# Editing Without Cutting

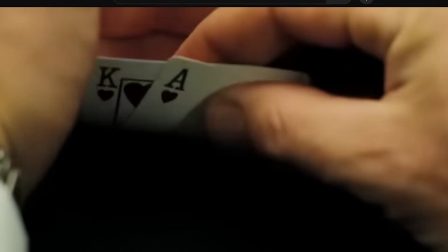0s
Cuts are blunt instruments. They scream, "Hey, look over here." Rack focus is different.
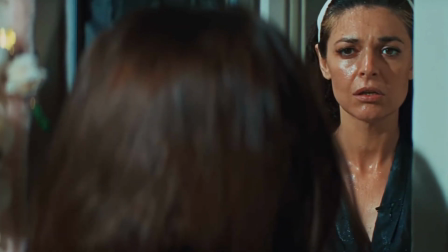4s
It's more surgical. It whispers, "You're realizing something." It's a completely different feeling, and in many cases, way more powerful. Today, I'm going to show you what rack focus actually does to a story, because most people treat it like a camera trick.
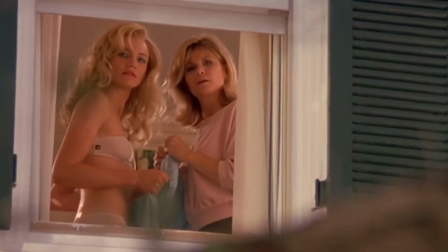17s
It isn't. It is narrative control, and it accomplishes 5 very specific things. The first thing a rack focus does is force the audience to connect 2 ideas.
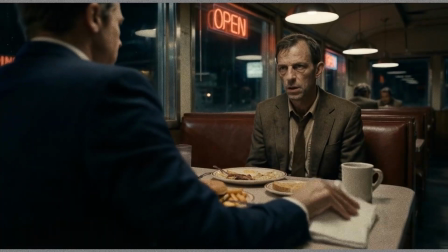34s I already told you I wasn't there.
Hey, see what happened?
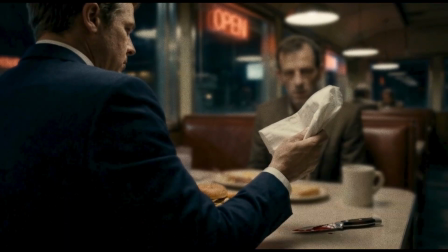40s
You didn't cut. You didn't underline it with music. You just forced the audience to connect the dots. That creates an aha moment. The brain completes the circuit itself, and that just feels intelligent. The second thing a rack focus does is reveal subtext.
Then you won't mind if we check the security cameras.
See, now the reaction is the story, not the line. The dialogue says one thing, the reaction tells the truth. You didn't cut from the detective to the suspect, you just moved the audience's attention. You shifted the power to the listener. Now that's subtext without exposition. Rack focus also feels natural because it behaves like perception. In the real world, we don't see everything sharp at once.
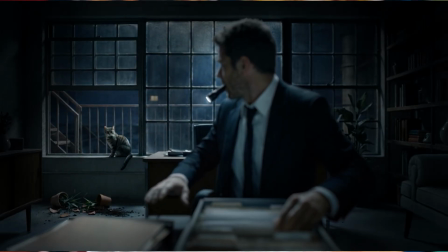88s
Our eyes jump, they adjust. Humans are biologically wired to look at whatever is in sharp focus. So rack focus hijacks that instinct. By deliberately controlling how fast that focus shifts, you aren't just mimicking human vision, you are weaponizing it to build suspense. The cool thing about a rack focus is it also allows you to tell multiple beats without cutting.
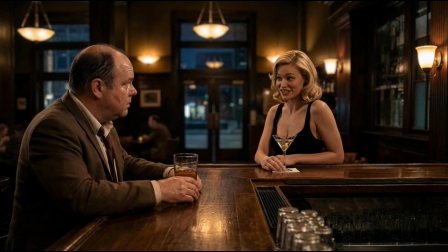112s I know you know something, and I know you're afraid to talk, but trust me, we can protect you.
Beat 1, foreground characters are talking, smiling. Rack focus, shadowy figure ends behind them. The audience feels the dread before the character does. That's storytelling rhythm without breaking performance. You're editing without cutting. That's power. Most beginners think horizontally, left, right. Rack focus uses depth. Foreground, middle ground, background. You're telling the audience this world has layers.
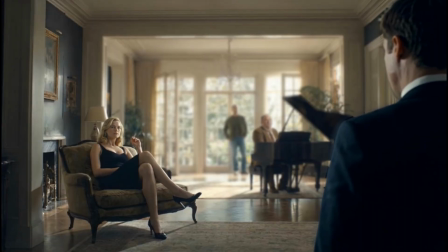150s At first I thought it was you. Cool as winter. Not a tremor in the hand. Not a crack in the mask. Then I looked at you.
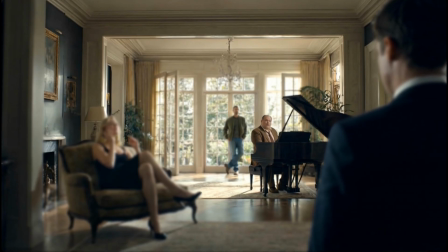161s The quiet ones always worry me. A man can hide a lot behind a melody. And then there's you. Sweating through your shirt, looking like you'd confess to stealing the moon if I asked twice. But fear doesn't make you guilty, it just makes you useful.
A cut tells the audience what changed. A rack focus lets your audience discover what changed. If you want your scenes to feel intelligent, stop cutting for every beat. Start moving meaning inside the frame. If you're interested in learning more visual storytelling tips like this, camera language, shot design, how directors actually control attention, then you're in the right place. Over 30 years of professional experience distilled into one YouTube channel. Hit subscribe, and I'll see you in the next episode. My name is Vinny, and this is Ink and Grow Rage.